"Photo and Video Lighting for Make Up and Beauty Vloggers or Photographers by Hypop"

So what's included is the 2.4 meter stand, 50 centimeter ring light. So that stand here is a more heavier duty stand to support the larger ring light. There's a 1.8 meter stand, so there's two of them, which supports the two LED panels here. They're the Aperture AL528 panels. So with the actual panels, what's included is there's a light stand bracket. So that bracket there allows you to tilt the actual light and reposition it. That's included with the actual panel. There's also a slide-in diffuser. So slide-in diffuser is really great because if you have the lights as a bare bulb directly onto your skin or onto your subject, then that's a little too harsh. So what this diffuser panel does is just soften the light a little bit, makes it a lot more natural, which is really great for the close-up shots. And with the LED panel, what's included is a couple of carry bags, one for each. So the carry bags are great if you need to store away your lights. And there's also the orange, the soft orange diffuser panel as well. So that changes the color temperature from 5500 Kelvin to 3200 Kelvin. Okay, so this is just going to be a quick lighting test with the Hypop Makeup Beauty Lighting Studio Kit. So we've got the ring light here right in front of me, and we've got two LED panels on either side. What I'll do now is I'll plug them into the AC, all three lights, and then I'll turn off the rest of the lights that we're using here in the studio. So when you're actually shooting a makeup video, you actually don't use any other lights other than the lights that this kit provides, because you don't want overhead lighting just throwing weird shadows and weird color around. You want to focus all your light on just the three different lights here, and you can control those different lights as well. Okay, so all of the lights are off in the studio, and what I'll do is I'll turn on all of the LED lights now.
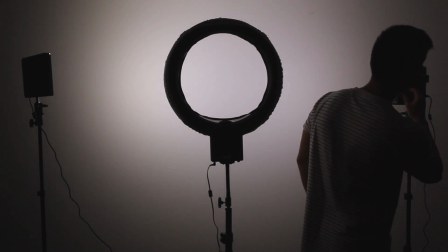364s
So right now they're all, so this one here is on 10%, and I'll just swing that to maybe about 50%, so that's only at about half strength.
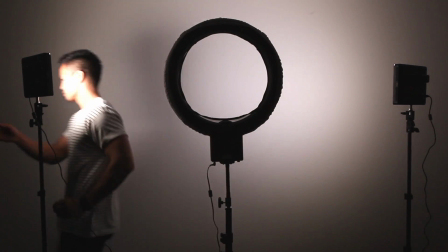374s
This one here on to about 50%.
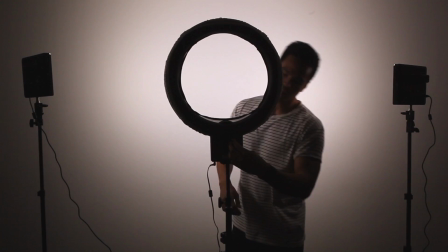378s
And then we'll get the LED ring light, which is the main one. Step that up to maybe about 70.
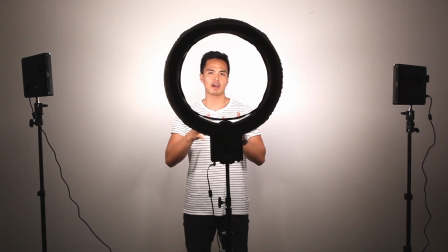386s
There you go. So basically the way I have this position is you have the LED ring light as your main key light. So that's directly on your subject or directly on yourself if you're taking your own vlogs or videos for YouTube. And you use that as the light, so that's nice and close up.
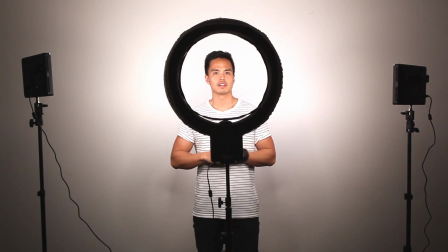400s
And then you use the other two lights here on either side of me as background light, so just to throw a bit of light around the entire picture.
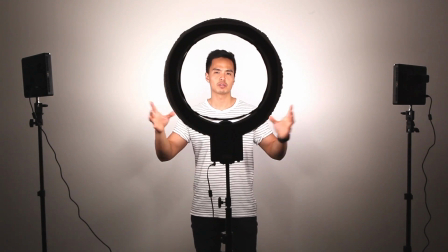406s
So what you see here is there is a bit of shadow around because we are shooting this frame from quite far away.
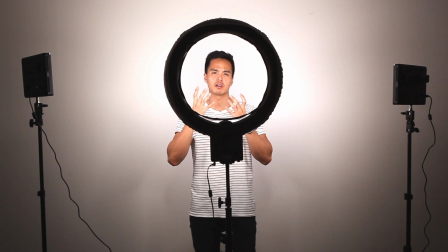411s
But if we do a nice close-up shot, so if you're only taking a video or a photo of your face, you'll definitely get a nice clearer photo. So what we'll do is we'll get that video, we'll get that camera coming up a bit closer, and then we'll show what the actual picture looks like if it was just my face in frame.
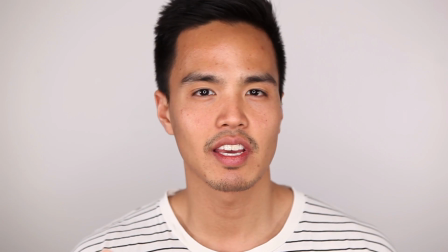425s
As you can see, it is a nice clear picture.
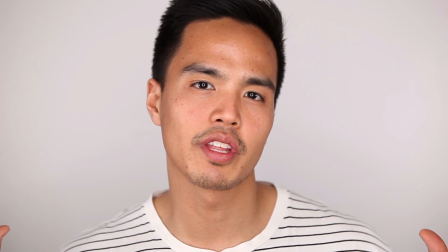428s
So the two LED lights on the side of me throw the light behind me, so it makes sure that the backdrop is not nice and it's nice and bright and it's not dark.
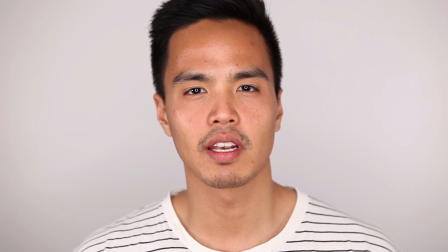436s
And the actual LED ring light is the main key light. As you can see, there's a nice effect in my eye. You can actually see the ring light on my actual eye. So that's a really great feature.
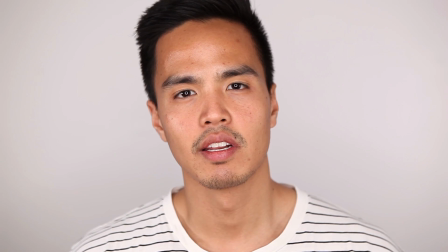447s
With the ring light, having a hole in the middle of the actual light means that you're able to have your camera positioned just directly behind it, and it's not in front of the light,
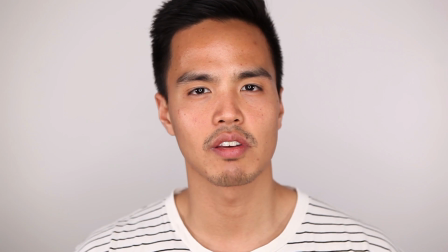455s
so you do get a nice even light across.
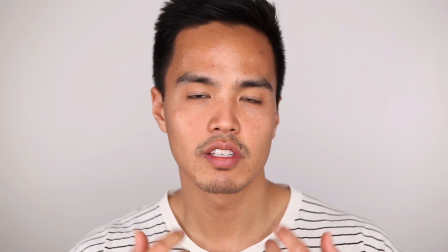457s
The 5500 Kelvin daylight is a nice white light, so that's really great to ensure that there's nice even colors when you're doing your makeup or beauty tutorials and photos.
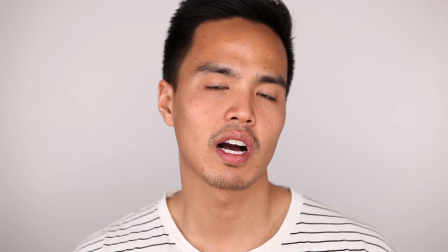467s
So that's really essential, making sure that all your colors come across accurately and everything comes across accurately. So that was just a quick video about the Hypop Makeup Beauty Lighting Studio Kit. For more information, contact us at www.hypop.com.au. Subscribe to us for more photo and video lighting tips, and thanks for watching.